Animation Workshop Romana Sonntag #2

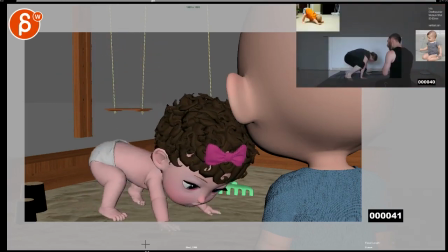(0:04)
all righty so let's play this look i think it's only fair to warn you good
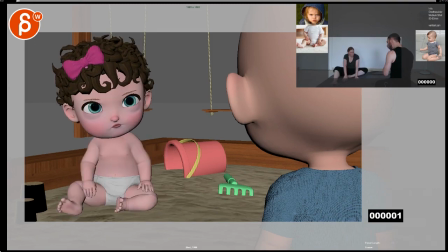(0:12)
stuff um i am reading through your email and you are mentioning a couple poses 72 and 19
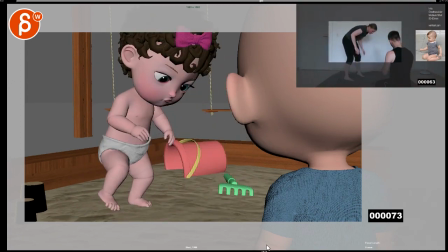(0:22)
19 and then 72 and you talk about the
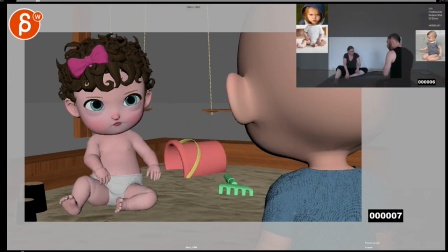(0:27)
face i think what kind of i somewhat agree this is for sure cute this i'm not a massive fan about this is mouth shape i'm not
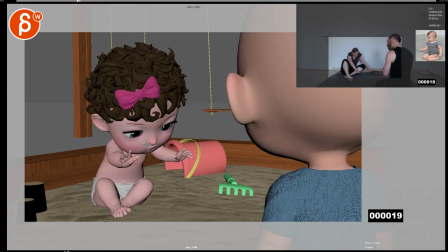(0:36)
sure if that's what you're reacting to but this gives this is a weird shape
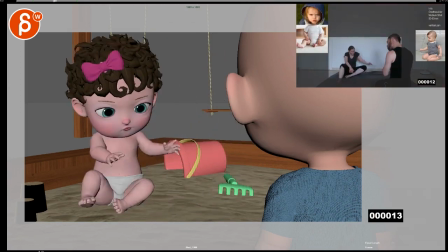(0:41)
and i think i think it's okay to go from a front
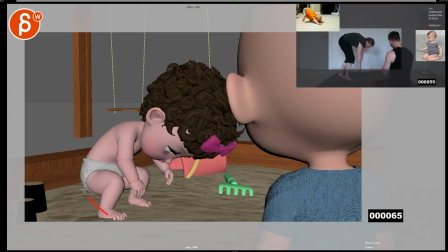(0:46)
view to a profile i think it's this also helps with the silhouettes
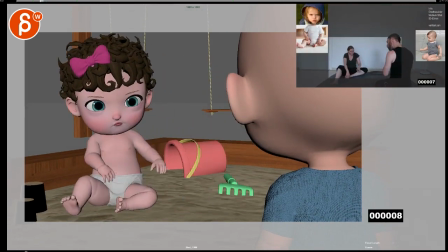(0:51)
the c curve reversals and all kinds of stuff i think it's important to have visual contrast so it's not always front on
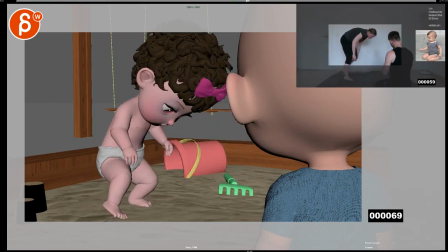(0:59)
but when you go up here she could also puff her cheeks open the mouth there's going to be you know different mouth shape eyes she might be wide-eyed because it's
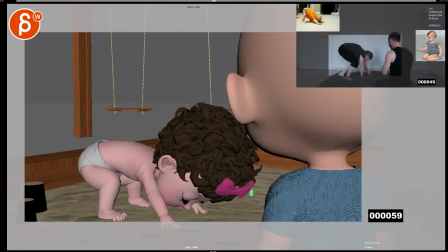(1:08)
potentially a lot of effort i think once you go in there
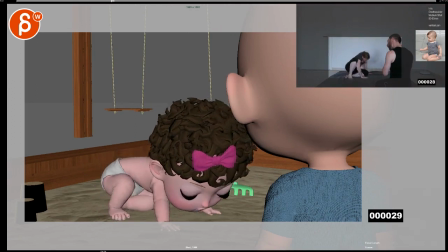(1:12)
it's going to be a lot better and when I say go in there meaning adding the
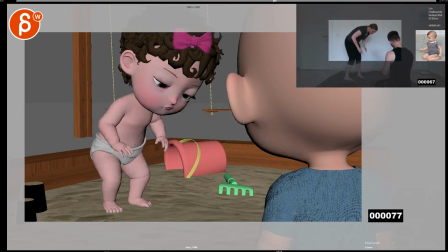(1:17)
facial work for those moments there I don't mind I
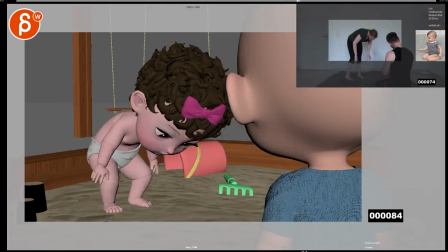(1:22)
think it's a good change from front to side back to front I think that's not
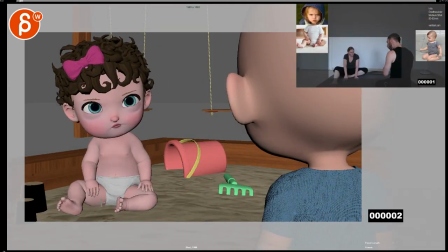(1:27)
too bad so I wouldn't be too worried about that because I'm not sure if in your email you're implying that you just want to keep her always in the front I don't think so you're just asking how you can make her side view shape a bit cuter to To me my reaction is
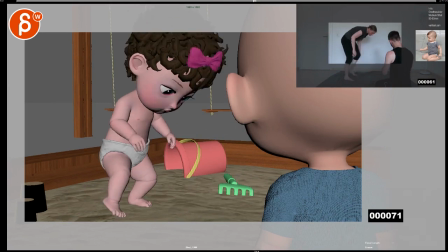(1:40)
this, I'm just not a fan of this, this mouth shape. So I think once you have life in there, it's going to be a lot better.
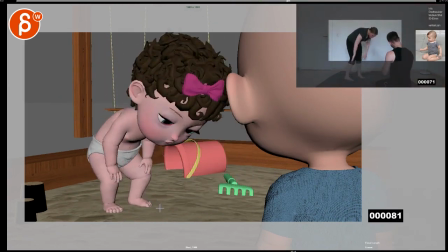(1:48)
Now you also talk about the camera potentially being handheld, I'm not sure,
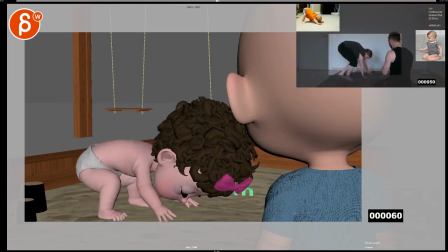(1:52)
I will keep this pretty static with just the tilt and not go too handheld here.
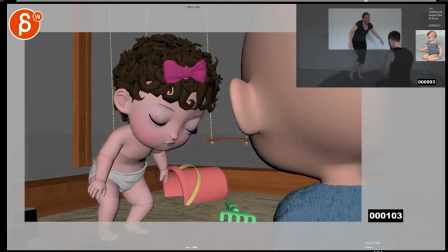(2:01)
But speaking of camera, this feels like you are also translating? Or maybe the pivot is in a strange position? hold on still coughing
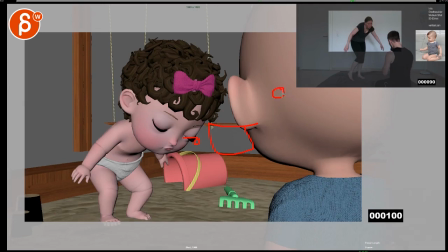(2:16)
yeah I don't know this feels like the camera is here and then the pivot is here and it's kind of rotating going up but also closer to the character I'm not sure what's going on here so I would just make sure that once you're in this position
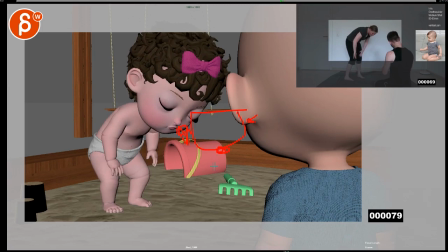(2:30)
just pivot off of if that's your camera very old school camera you're looking through here and you're pivot and you're just pivoting up I mean you can also just pivot in the
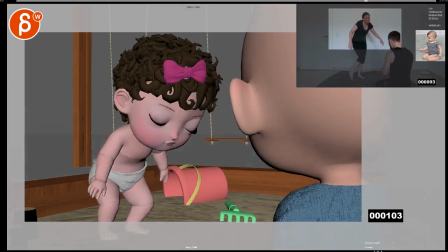(2:38)
middle it doesn't have to be super mechanically accurate but i will stick to rotations only and not have any translates because given the perspective change here i am suspecting a translate change as well you could
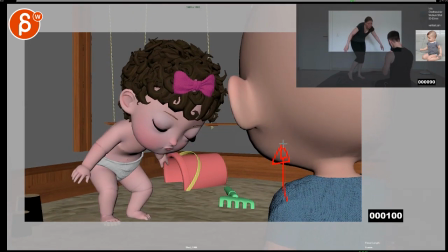(2:51)
have a slight ty translate up in y on
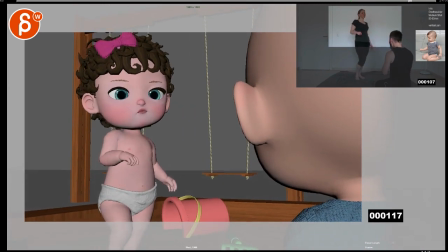(2:56)
top of a pivot uh tilt up a little bit if you don't want her to be so from below and and massive and imposing but maybe that's also a point
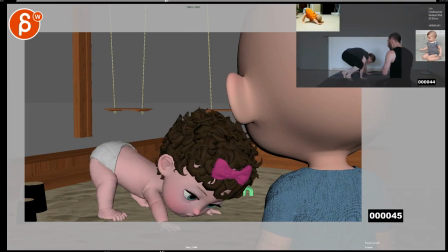(3:07)
so for now i would stick to just the pivot in general the movements i saw sir you're also talking about uh ikfk matching stuff like
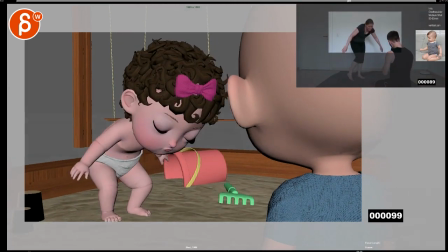(3:16)
that that's totally fine and then you're talking about some pops in the arms which i'm seeing as well i am fully on board with what you're saying